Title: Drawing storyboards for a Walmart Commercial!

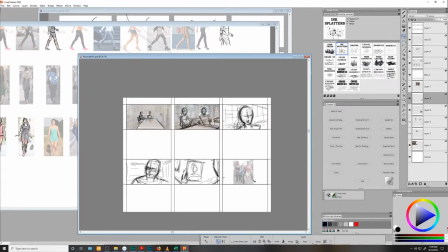4:07 Yes, I know the associate is a guy, but in terms of body language, it really isn't going to matter much.
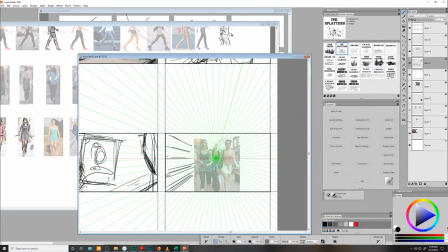4:12 Next, I drop my perspective point right in the middle of the frame and sketch out the produce section from there.
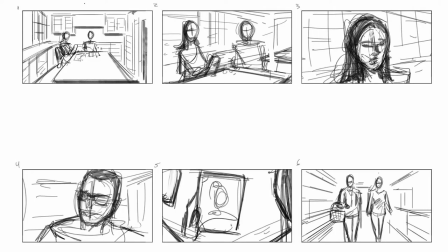4:17 And then boom, just like that, page one of the initial sketches is done.
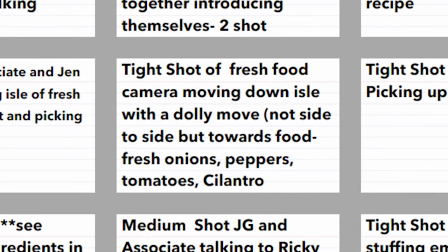4:21 Moving on to page two, we have shot seven, tight shot of fresh food, camera moving down the aisle with a dolly move, not side to side, but towards the food.
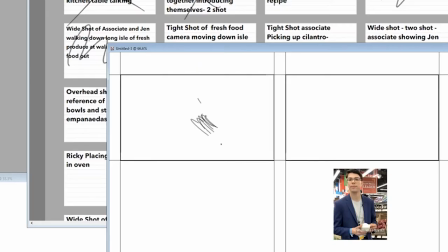4:30 Fresh onions, peppers, tomatoes, cilantro. Okay, so for now, I'm just gonna scribble in three rows of vegetables all receding away from camera. So it's as if the camera was sitting in the wall of produce, turned 90 degrees, and then just traveling forward.
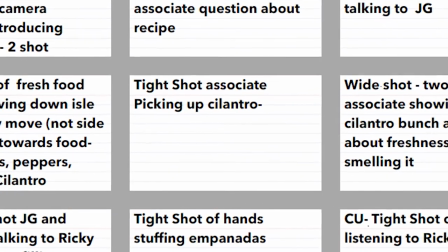4:44 Shot eight, tight shot of the associate picking up some cilantro.
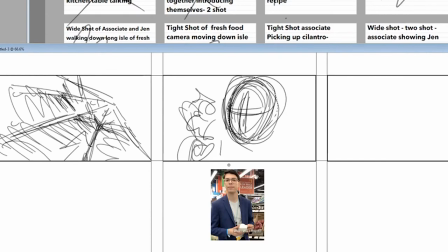4:49 I went ahead and dropped that one photo of Ricky that we have down in the gutter here, just so I can have something to reference while I loosely sketch him in. And on the left over here, I've got him holding up a bunch of cilantro as if he were examining it. Shot 9.
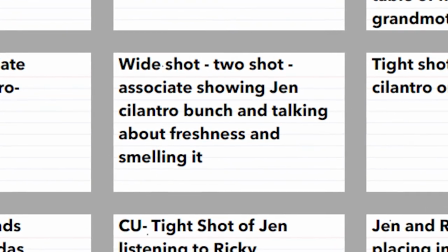5:03 Wide shot, two shot, associate showing Jen cilantro bunch and talking about freshness and smelling it.
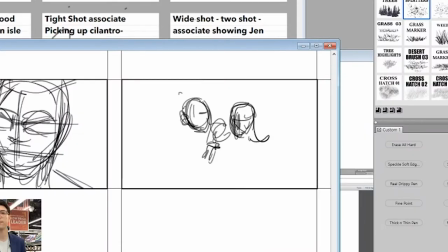5:10 Okay, so I feel like this one is pretty self-explanatory. I'm gonna roughly scribble in the two characters, Ricky on the left and Jen on the right.
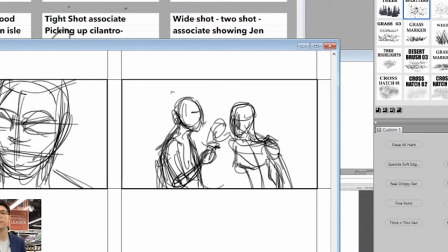5:17 Ricky is holding up that bunch of cilantro, and I'm gonna have Jen leaning in slightly just to imply that she's smelling it. Next, I'll hint at the background and maybe widen out just a bit so they're not crowding the frame too much.
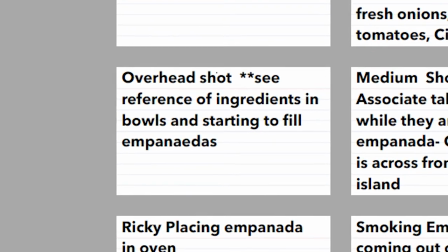5:29 Shot 10, overhead shot. See reference of ingredients in bowls and starting to make empanadas.
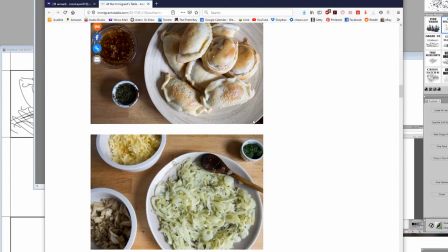5:35 Okay, what they're referring to here is a link that I was emailed earlier to this website, which teaches you the fine art of empanada making.
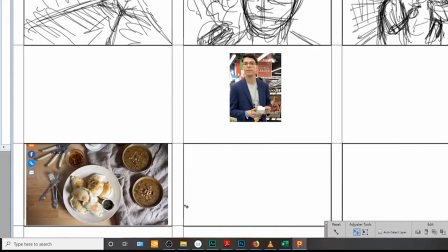5:43 So I'm gonna copy one of the images, paste it into place, and then just get to work copying. For all of the plates, I'm gonna use the oval shape tool that I've got here in Corel Painter.
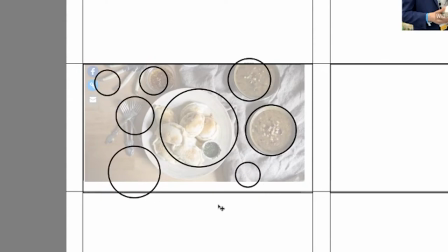5:51 If you're not using Painter, I'm sure whatever program you're using has an equivalent. You'll notice I'm also adding in a number of additional plates to this image because I want the table to be packed with ingredients. It feels like more of an interesting shot that way. Then I'm just going to scribble in some random ingredients to each of these plates.
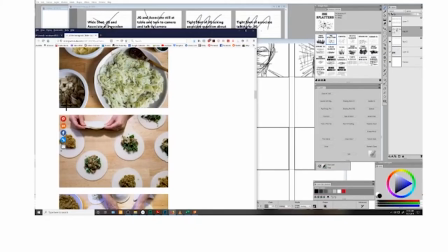6:08 And finally, I'm going to go back to that reference page they sent me, copy a set of hands making empanadas, entering from the top of the frame,
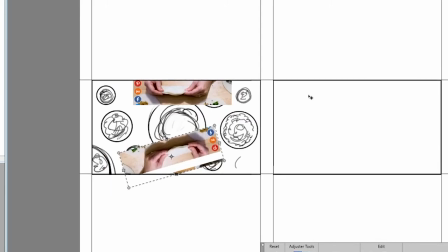6:16 duplicate them, and add a set coming from the bottom as well. So now it looks like they're both getting busy making some food.
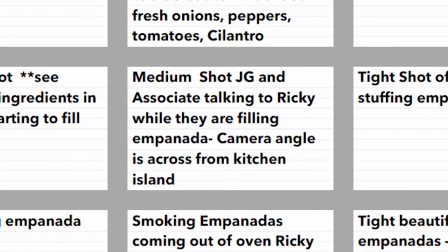6:30 Moving on to shot 11, a medium shot of Jen talking to Ricky while they are filling empanadas.
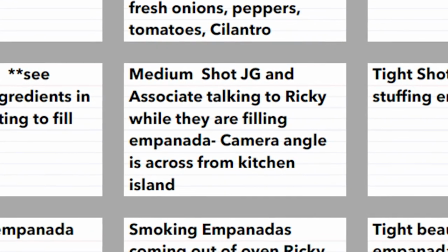6:36 Camera angle is from across the kitchen island.
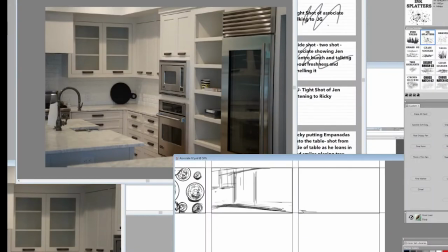6:40 Diving back into that folder of location photos, I'm gonna select a 3/4 shot of the kitchen and keep that at the top of my screen while I loosely sketch it out here.
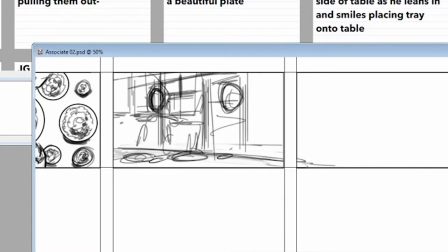6:48 And with that out of the way, I'll rough in our two eager characters and just make it look like they're doing something at the island.
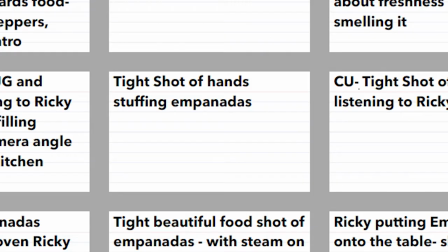7:01 Shot 12, tight shot of hands stuffing empanadas.
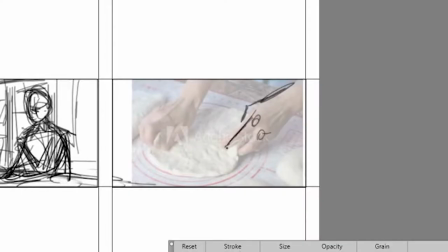7:05 So again, I'm just gonna grab a photo from the website they sent me and trace right over it, just adding a number of additional bowls filled with ingredients.
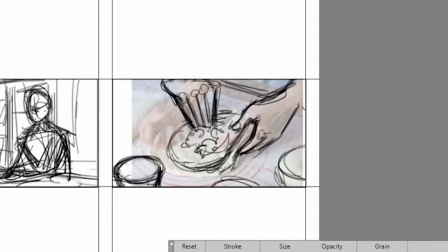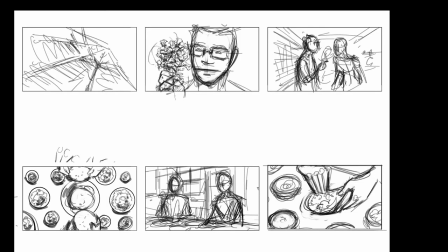7:24 And that brings us to the end of page 2. It's a bit rough for sure, but I feel like it's starting to come together.
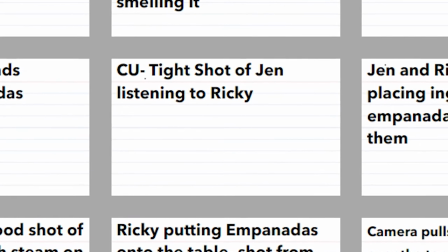7:30 Shot 13. Close-up, tight shot, of Jen listening to Ricky.
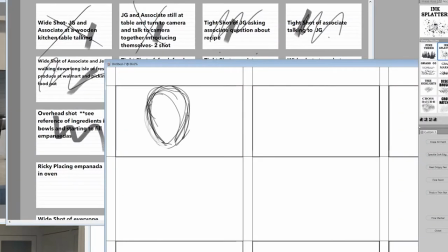7:35 Another close-up of Jen. So first, I'm roughing in the oval shape of her face.
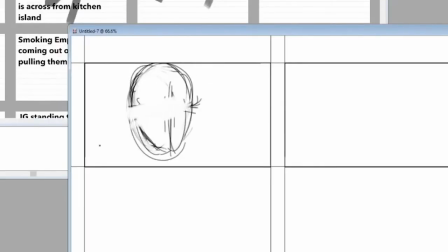7:40 Next, I split the face horizontally at the eye line and vertically along where the nose would be.
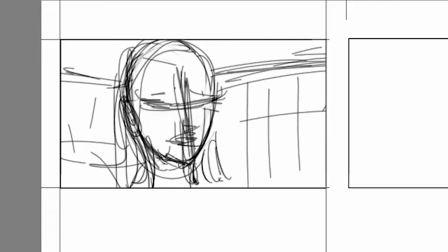7:45 Toss in some hair, and then figure out where the mouth and the bottom of the nose will sit. I'm not referencing any photos of Jen here, which is largely why it looks nothing like her. I'm essentially just drawing a random female face at the moment. If I have time, I'll swing back around later to clean all of this up.
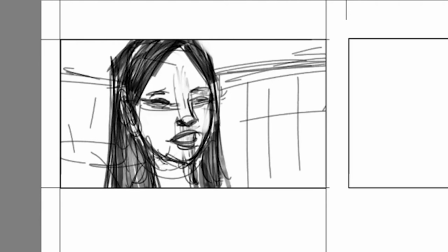7:59 There we go. I think that tells the tale for now. Shot 14, Ricky placing empanada in oven.
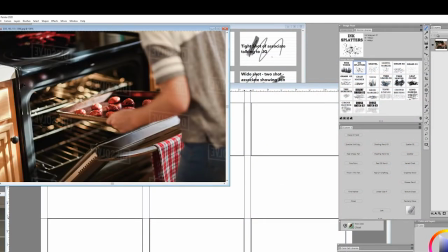8:05 Earlier, I took the liberty of downloading this reference photo. Now I'm going to flip it, paste it into place, and just trace away.